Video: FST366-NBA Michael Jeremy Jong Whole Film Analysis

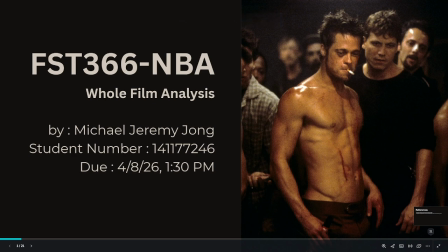1s
Hello, everyone. Today I will be analyzing Fight Club, directed by David Fincher. And in this presentation, I will explain how mise-en-scene, cinematography, editing, and sound are used to show meaning, and how they show the narrator's change throughout the film.
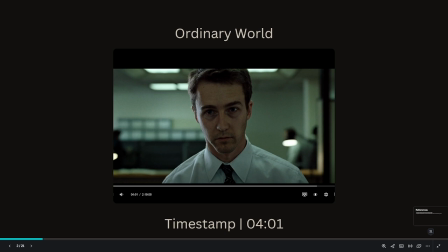21s
In this scene, the narrator is sitting in the quiet office. The setting uses simple colors and soft lighting. Everything looks clean but empty. This scene shows that his life feels boring, controlled, and without meaning at the beginning.
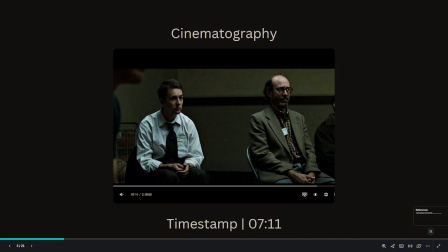40s
And in this shot, the camera shows the narrator sitting with other people, but he still feels alone. The framing keeps space between him and the others. This shows that he does not really connect with people around him.
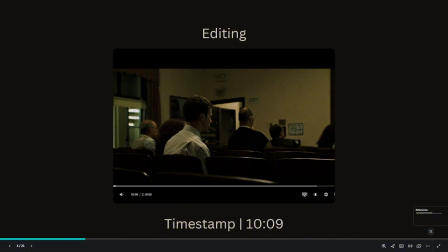58s
As the editing here is slow and simple, the cuts follow normal conversation and movement. This steady pace shows how his life is repetitive and does not change much.
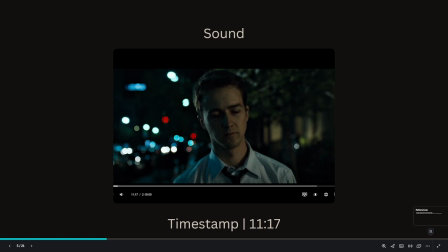75s
And the sound from here, as we can see, it's most comes from the narrator speaking, and there's also a little music, and yeah, those makes the scenes feel quiet and empty,
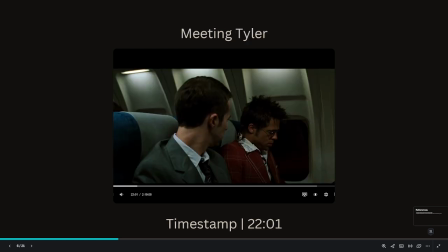93s
showing how tired and disconnected he feels inside. When the narrator meets Tyler, both are in the same frame, but Tyler looks more relaxed and confident,
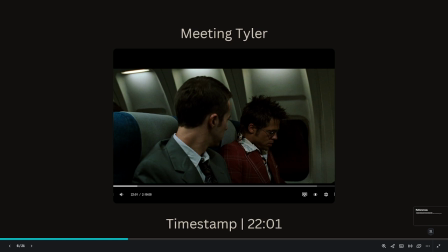107s
and this shows the moment that introduces the change and shows a new way of thinking for the narrator.
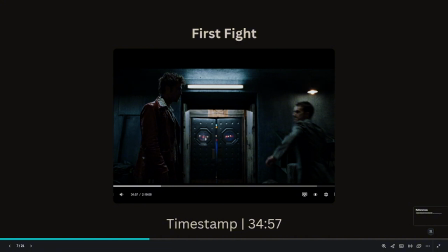118s
And in the first fight, the editing becomes faster, with stronger cuts. This makes the scene feel more intense. The narrator starts to feel something real, which is very different from his old life.
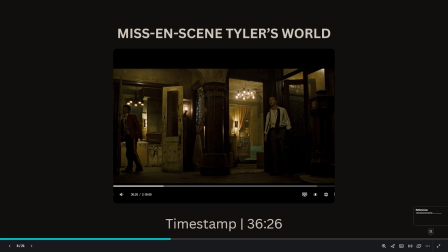135s
Tyler's house is kind of like dark, messy, and broken. The lighting is also low, and the space feels chaotic. And this is very different from the narrator's old clean life and shows freedom from control.
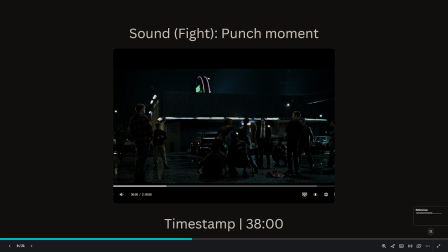153s
And as in this fight moment, the sound focuses on loud punches, and there is no music, just violence, and this makes the scenes feel real and painful how it is, and not exciting or glamorous, but just violence.
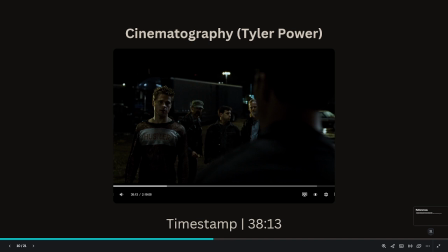174s
And next, after Tyler got challenged to fight and then he won, the camera shows Tyler is in a stronger position,
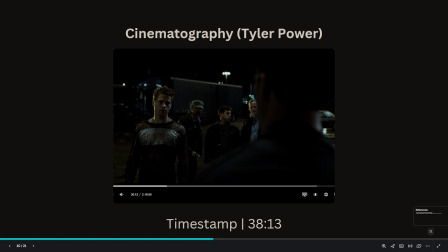188s
and he looks more powerful and in control. This shows how much influence he has over the narrator and the crowd. And the Fight Club begins. When the Fight Club begins, the setting moves to a dark basement and it feels hidden and secret.
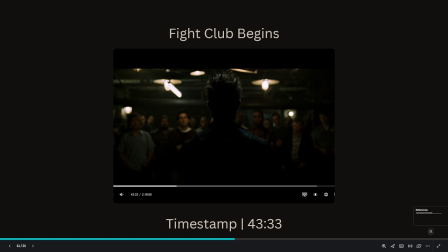207s
This shows that the narrator has entered a new and dangerous world. And the basement is dark, also with strong shadows. The space feels tight and intense because of the blood that the narrator just spit when he was fighting some other members.
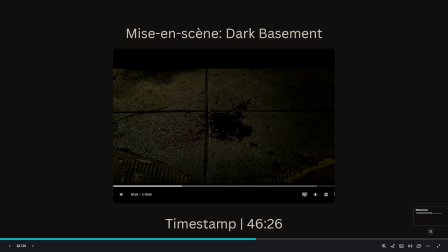226s
And this shows how serious and aggressive this environment has become.
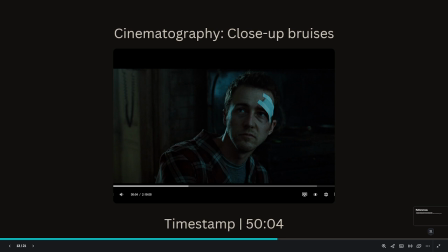234s
And the camera uses close-up shots of faces and injuries that the narrator had, and this makes the audiences feel how closer to the pain and emotions of the narrator has been through after the phone call.
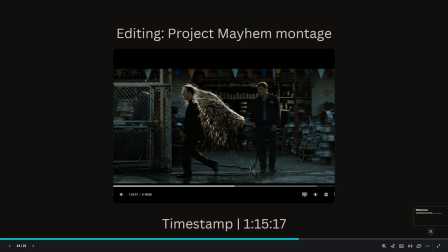254s
And we entered the project Mayhem. The editing is in faster scenes and also more active. The quick shots shows the members causing trouble and around the other people in public,
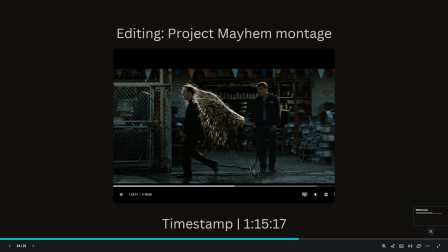271s
and this makes the scene feel chaotic and shows that the narrator's action are now spreading into the outside world.
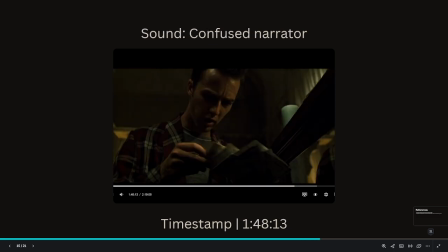281s
As in as in when the narrator's confused, the sounds also shows how messy from the background.
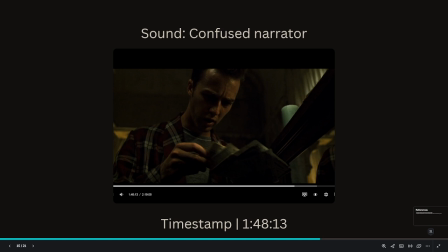296s
The other members were shouting Bob's name when he was died. But yeah, and also like there are many layers of voice and noises, and it which is creating more confusion and shows the narrator's inner struggle and as he loses control.
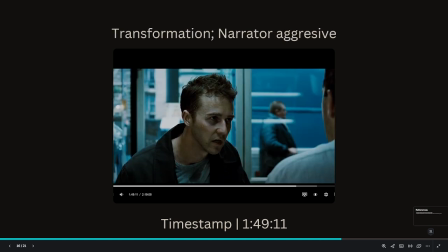315s
And the narrator becomes more aggressive, and the lightning is kind of like a mood and become darker, and shows that how much he has changed from the beginning and how unstable he has become,
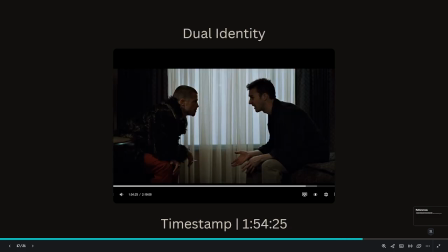331s
and he's become more serious, and it refers to a dual identity. And overall, from this scenes, the camera shows the narrator and Tyler facing each other. This shows that the conflict inside his mind and his split identity.
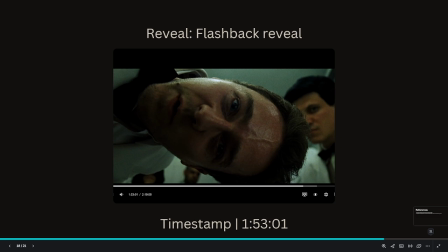350s
And the film shows how past scenes again and reveals that the Tyler and the narrator are the same person. These scenes change how we understand for everything in the story.
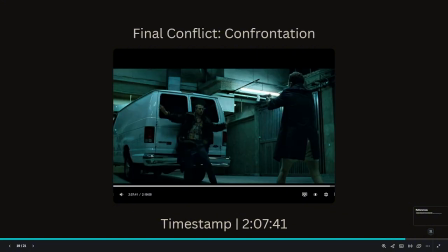365s
And finally, the conflict in the final scenes. The sound becomes quieter and much more focused, and this shows the narrator's struggle as he tries to take control again.
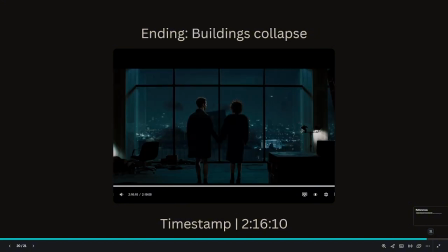385s
And in the end, the final shot shows buildings collapsing. This represents destruction and change. It shows that the narrator has reached a new understanding of himself,
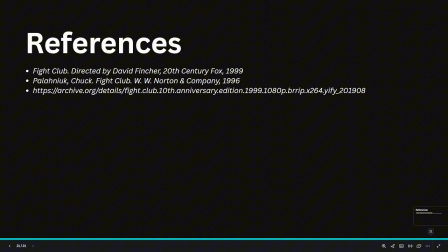401s
and all the references has been put into here. Also, thank you so much